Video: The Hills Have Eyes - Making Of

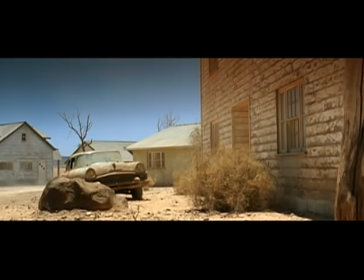[0:00] asked our families to leave their town,
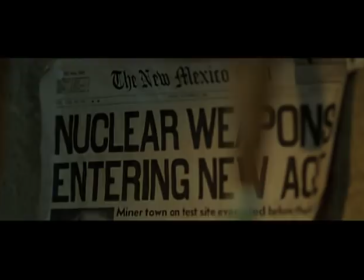[0:05] and you destroyed our homes. We went into the mines.
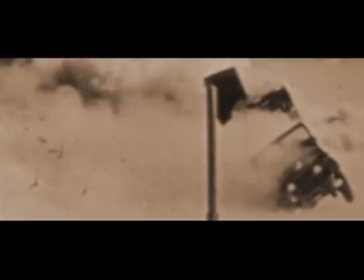[0:14] You set off your bombs and turned everything to ashes.
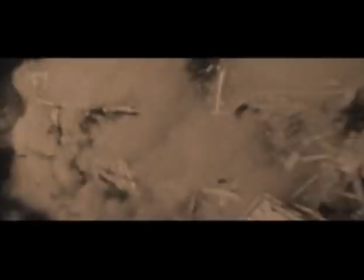[0:22] Boom. Boom. Boom.
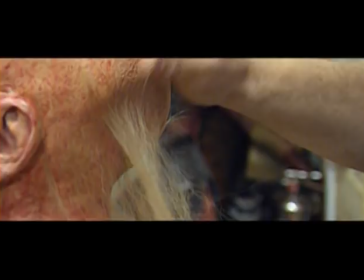[0:31] You made us what we've become.
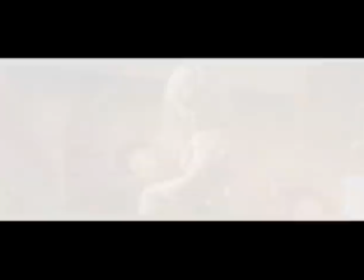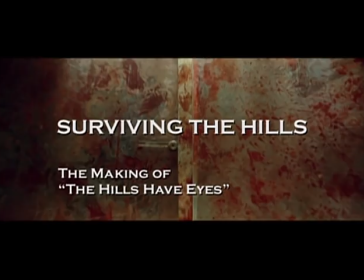Have Eyes is about a family traveling cross country from Cleveland to get to California.
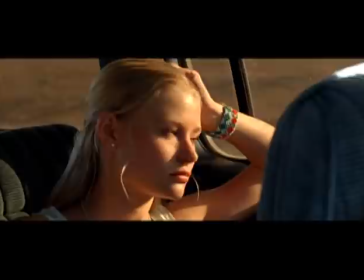[0:55]
They really wanted to go to California and see the desert on the way and have a bit of an adventure with their family. Big Bob and Ethel Carter are on their 25th wedding anniversary vacation celebration.
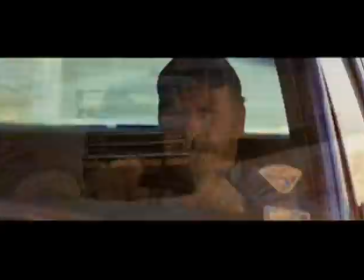[1:07]
They've got all of their kids. And we run into a little trouble along the way.
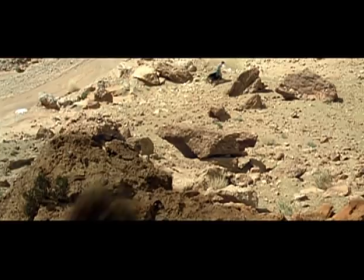[1:19]
Get some bad directions, end up in the wrong place at the wrong time. Slowly but surely, they realize there are people living in the hills. And slowly but surely, they realize that they're being attacked by these people.
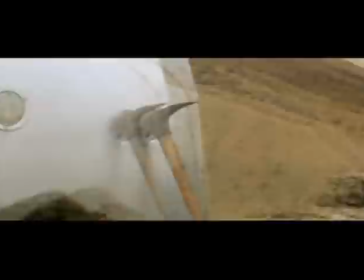[1:31]
And hell ensues, and it's about the family's struggle to survive. The Hills Have Eyes is about a family who goes into another family's territory. This is Alex and Greg's interpretation of Wes's script from 1976.
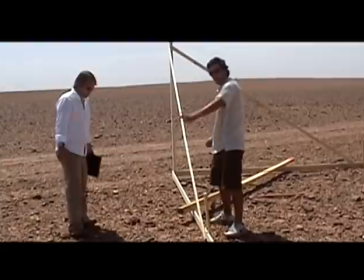[1:50]
Really, until we met Alex and Gregory, the director and artistic director, we were kind of just floating around with the idea of, like, what could we do?
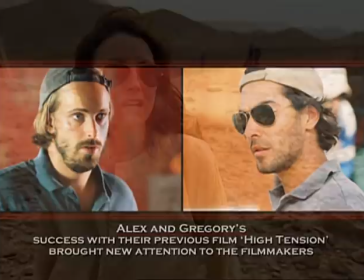[1:58]
How could we retell the story? And we met them for another project.
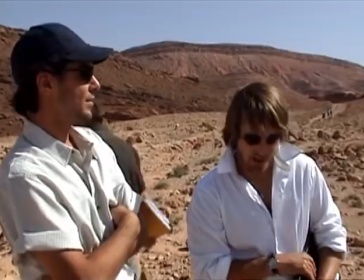[2:02]
Somehow it came up that we had the rights to Hills Have Eyes, and they went nuts and told us that they'd bonded when they were 14 over Hills Have Eyes, and they were obsessed with a movie.
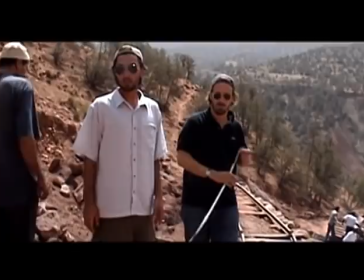[2:10]
We were like pinching ourselves, like, wow, we've been watching Wes Craven Holy Picture since,
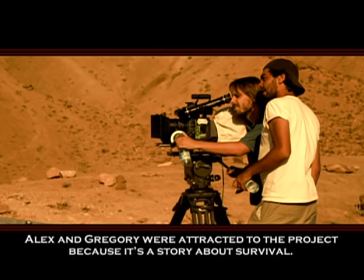[2:16]
like, you know, we were like 10, and The Hills Have Eyes, this is one of our favorite movies. So Wes asked us to find a new approach, a new take on the material, something like original, something that justify why we are remaking that movie today.
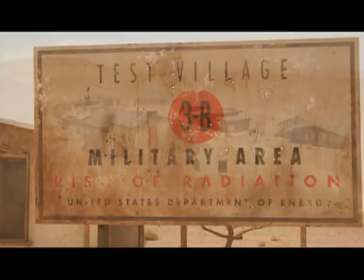[2:30]
So we came back to see Wes and Marianne, and we talk about the idea to bring the atomic testing village.
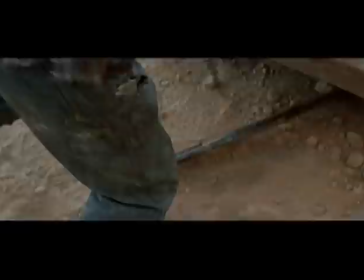[2:38]
That was way for us to bring something new for the third act. You want to see some big revenge, you know, of the character.
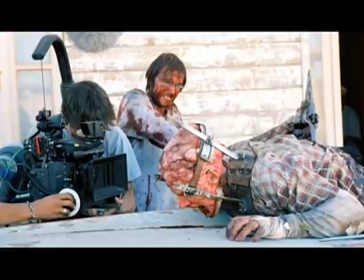[2:45]
And with the idea of the nuclear environment, we can have this new set.
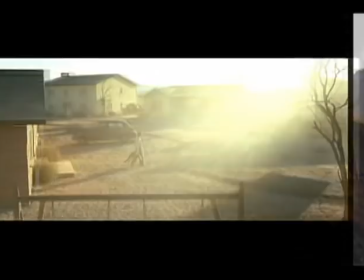[2:51]
For us, it was something very important because shooting in the desert and to make suspense is not so easy.
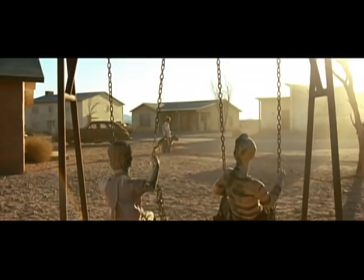[2:58]
The idea of this test village came like a big opportunity for us to bring all this suspense.
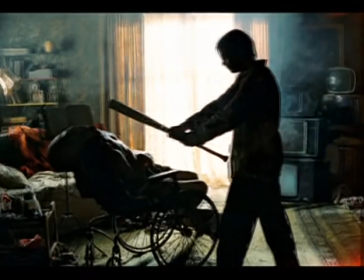[3:04]
With this very simple idea of the nuclear testing background, everything was very clear.
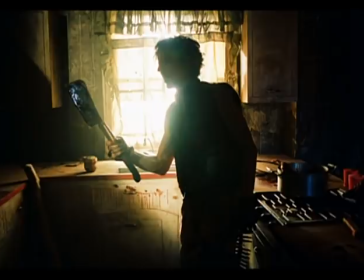[3:08]
And so Wes was very excited and he gave us like the most amazing gift, his trust. You know, we were like sent in Paris to write a script, and a year after we were on set shooting the movie.
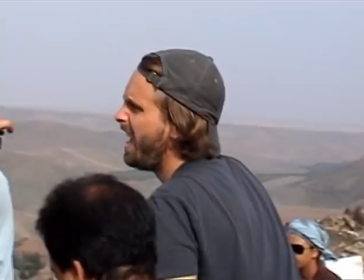[3:21]
What I found exciting was that a young filmmaker of great talent was gonna take this film and run with it.
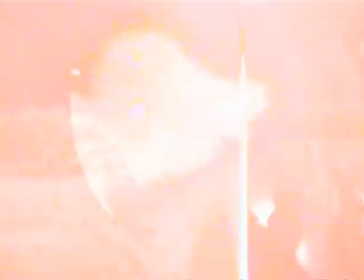[3:26] Action!
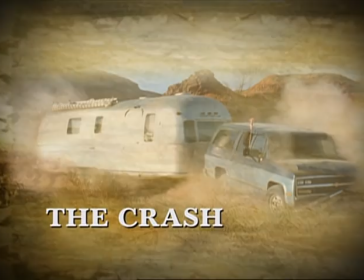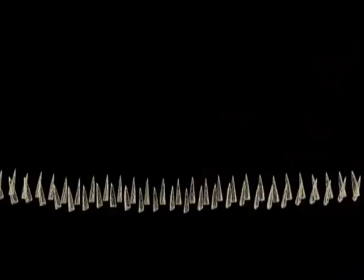[3:40]
The car crash, the trailer and the SUV crash against the rock was a big, big scene because it's not like just an accident.
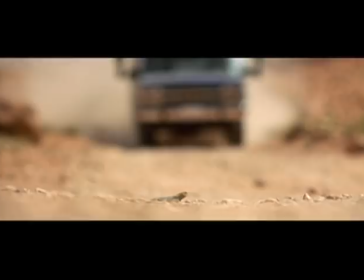[3:49]
It starts with the car driving over the spikes, then losing control,
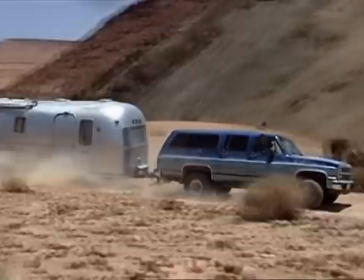[3:54]
then like zigzagging on the road, then almost like going out of the road and then going back on the road, like trying to brake,
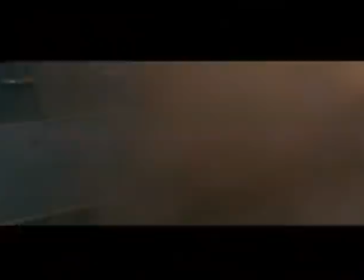[4:01]
and at the end, crash against the rock.